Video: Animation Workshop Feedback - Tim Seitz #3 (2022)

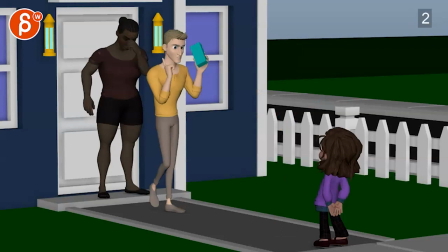All right, so let's check this out here.
There is sound These are not the cookies, right?
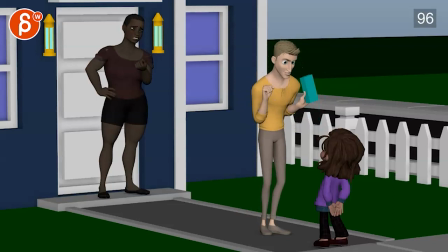Okay, I ordered Oreos, all right?
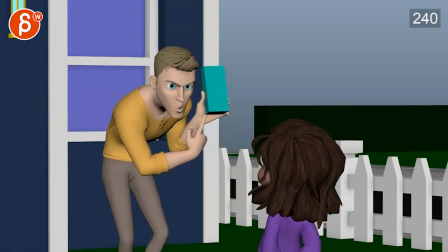I've been working so hard keeping everything together, baby, and I can't even get the cookies that I want Sweetheart, they look the same They are not the same!
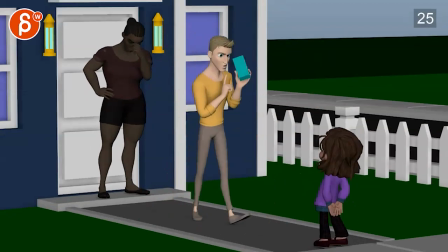These?
Right So I would say
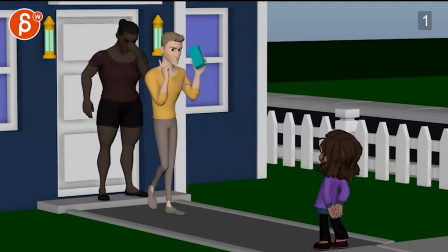the main thing that i'm seeing from a technical point of view is that his head feels very ik or world space where even especially here you can see how you translate back as the body goes forward it's it's not sticking per se into the space but there's a bit of a counter move
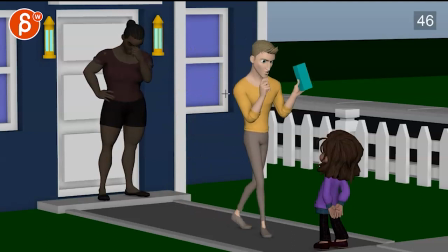here and then through all of this like i know he's
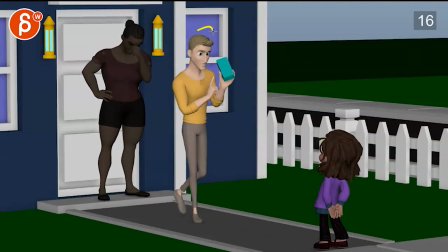looking at her but there's no side to side wide or up and down that kind of
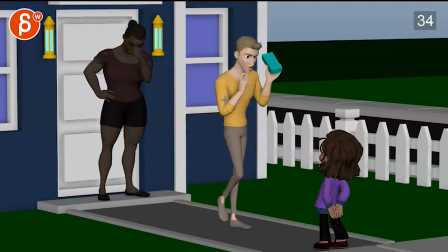loosens up the neck a bit it feels all very locked and here again it feels like the head goes back as the body goes forward getting
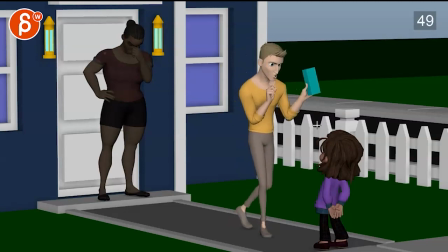to very locked areas and everything feels in one axis going forward this seems like there's a bit of a turn like this but it feels more like a translate so again i don't feel like enough rotational complexity
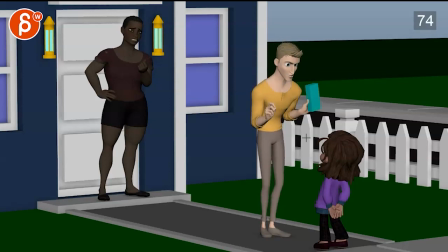again this feels like this goes forward independently while this goes back a bit it's the main thing that struck me in this is just the head then you have this are we having a little bit of a move here not a little bit but
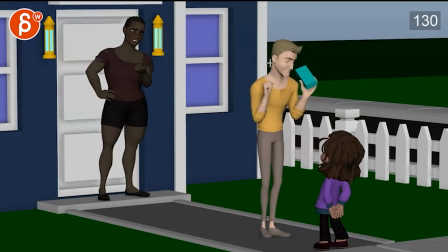but then it gets a bit still very separate as it's mostly up here and also i'm assuming those are ike arms there's something odd with this going straight down while the elbow is moving but the wrist is kind of locked there i've been working so hard that's my main thing well let's go the next one here working so hard
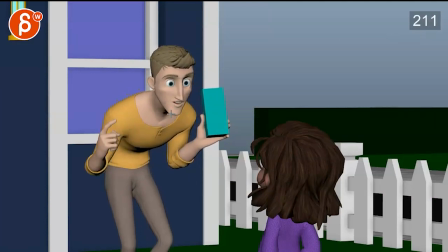keeping everything together baby and you mentioned email a bobblehead and it's it's yeah i had the same feeling where like there's a lot of separate stuff that almost starts to feel dislocated unhinged from the rest of the body there
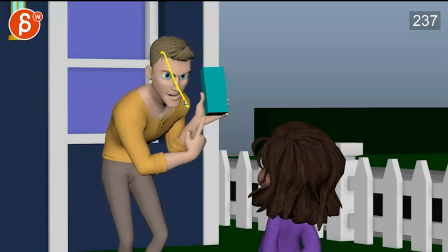especially something like this that i want feels very much i could forward translate versus a bit of a lean to the side with you know like inside lean the nose over to this with a little bit of a little bit of
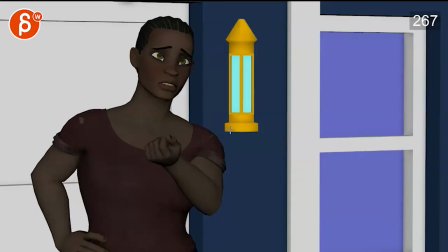a arc even her just for that moment she goes here I feel that rotation through here while
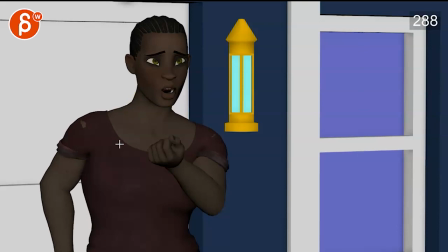nothing else is involved in the neck area or in the chest even when you go like this with this arm I see maybe something in here but it feels like it could be more in the
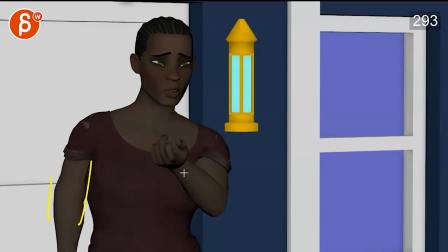shoulder and then also with the chest it just feels all very like a lot of characters feel very separated where like even this move starts
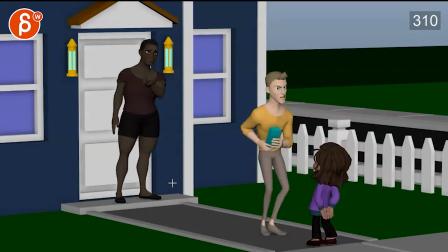to feel a bit separate there's some other stuff involved there that brings a bit together but then once we're done with that move the head the head and
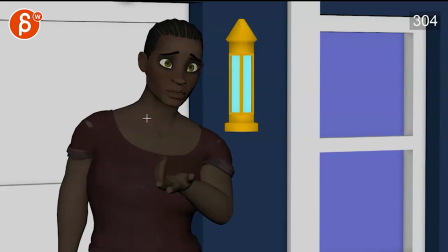the chest area here with the neck through there that feels like it's one big
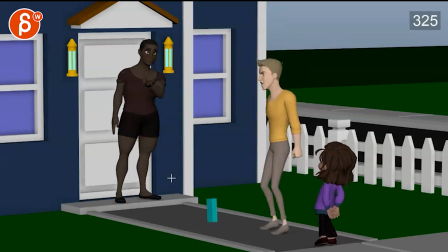piece just kind of moving over and then with her last like she's not i'm not sure if she's just freaked out and that's how she's staring i was expecting her to have some darts and follow him and just kind of be a bit looser again she feels like it's one pose where this feels almost like a default hand pose
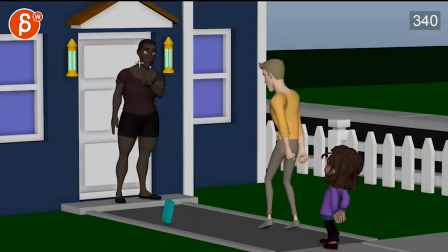like it feels like she could be loosened up a little bit like maybe the head goes back maybe she starts to lean back a bit going uh i did not i don't know this crazy person type of thing
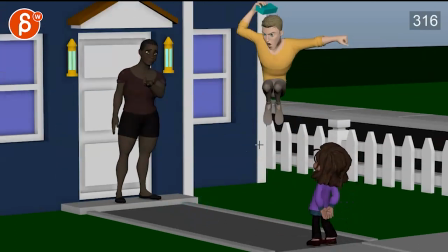and even here for him it feels like there's an over rotation sure as he
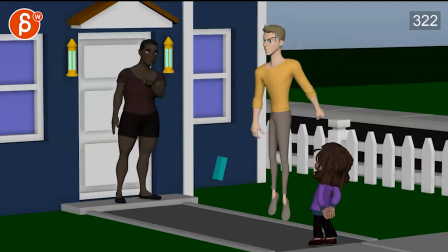turns but then this feels like it's a straight rotation back in one axis this
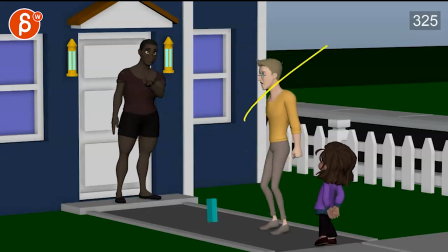just goes straight down one axis and watch out we're hitting a very harsh one frame direction change look at that everything feels because of that very stiff very light there's no don't think that kind of overlaps overshoots are his arms
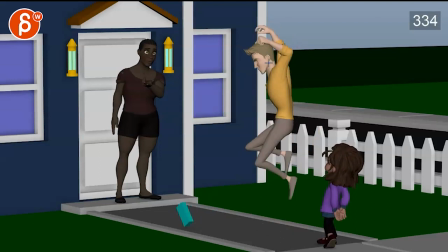here again we have a bit of a almost a sticky head but coming out with a translate
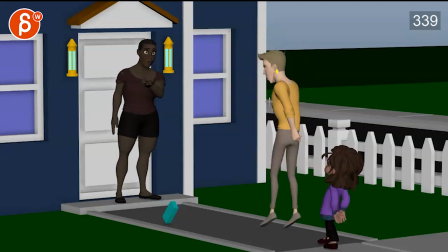and even on that turn right through there i see how the chest is moving where the head orientation feels pretty much locked and here again we're having this going down going down and bam back over one frame
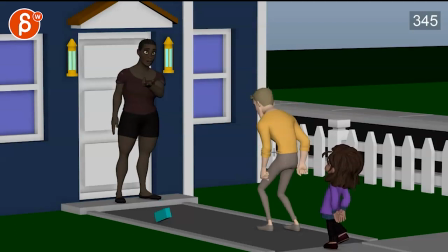with no real separation between these it just it just overall feels too stiff and his arms start to feel a bit too a bit too in sync there but also look like ike arms just because of the path and the sudden
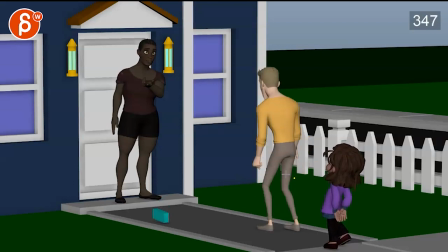just the lack of arc like how rough those those arts are and how the wrists are locked in the same position almost there that's my main thing
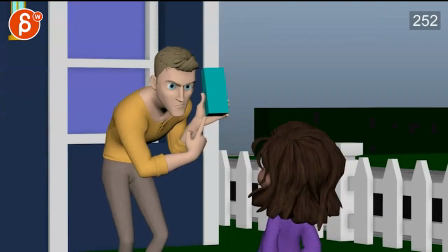it's just i still like everything in terms of the ideas and all the stuff that's going on it just feels
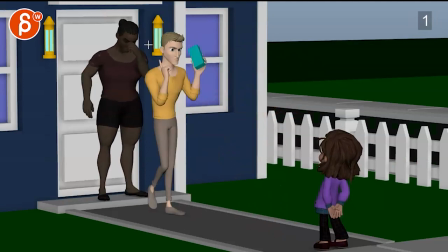too stiff to me in terms of the
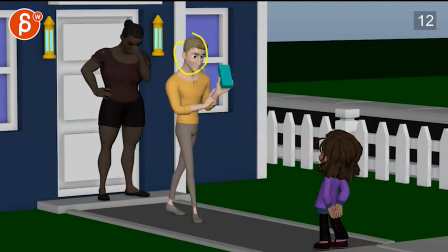chest and head relationship and mainly how the head feels like it's just an ik
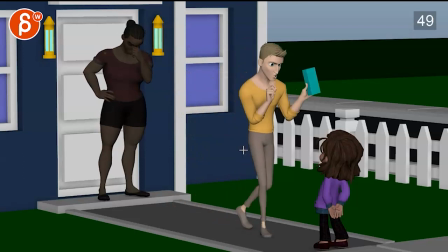translated head are not the cookies right okay now if you
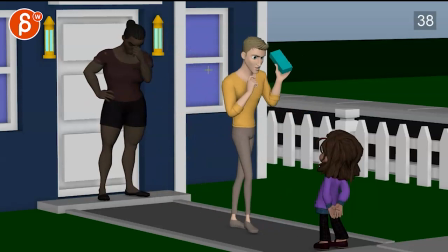do listen to the audio these are not these are not like them
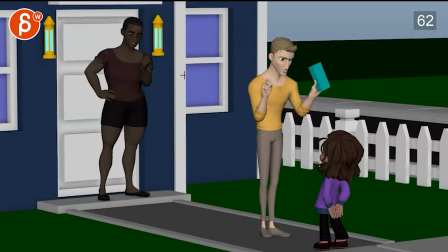the cookies right the cookies right like there's a certain rhythm
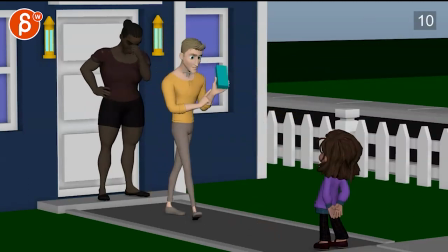to this where imagine as he walks like he he's not freaking out just yet he's still bottling up all his anger but he could still pretend to be a bit
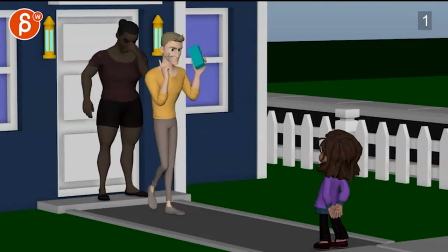more relaxed and that imagine there's a bit of a side to side swag like you know he could almost lean back a bit these are
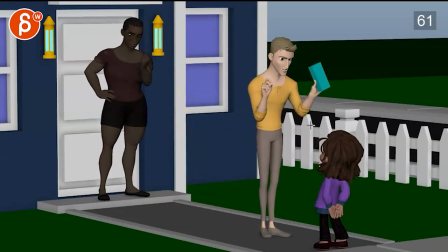not and that's when he goes forward that could be side to side the cookies right okay the cookies and then that's when he starts to get a bit
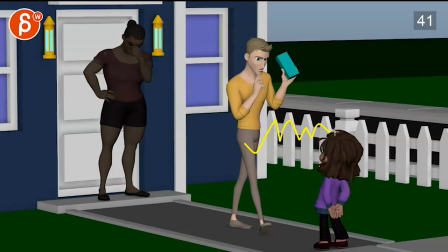more like staccato a bit more more chopped up
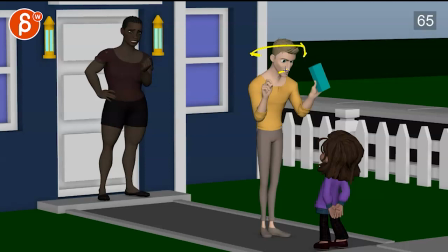and that's when i feel like that's you can really have some side to side moving that involves the chest where let me see his arms are not the cookies right okay i ordered okay like that that that that that it's also kind of missing
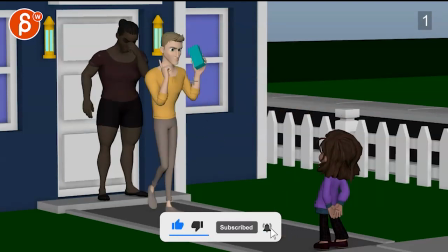in his arms like i feel like you could you could almost loosen that on this is a bigger change you have to do this but it's almost like you could start with him all right
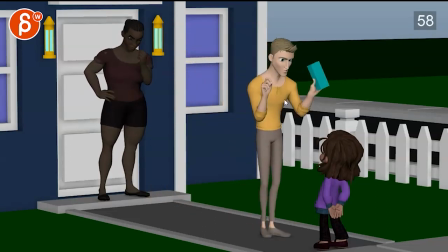arm back these are not and that's when he goes i order and that's when he gets like this when it gets a bit more strict and i don't mind the twinning because at that point it gets very stiff you mean like it's almost the
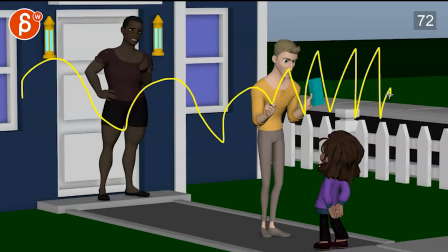this the rhythm is all right these are not the things because that's whatever you mean like that's kind of the the rhythm that i'm missing subjectively. From that,
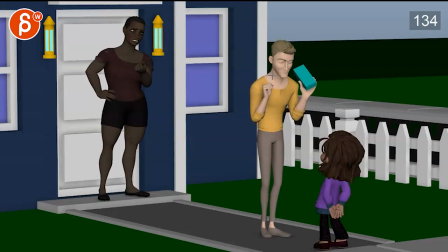even this year, he's bottling it up, but all that's happening is just a back and forth, kind of even in timing, head shake.
I ordered Oreos. Alright.
This could also be something, this is a bigger, you know, like, what's it called?
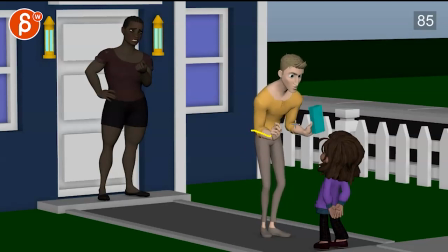A subjective take on this, but also watch out. These are too twin at this point in terms of timing, how they go back.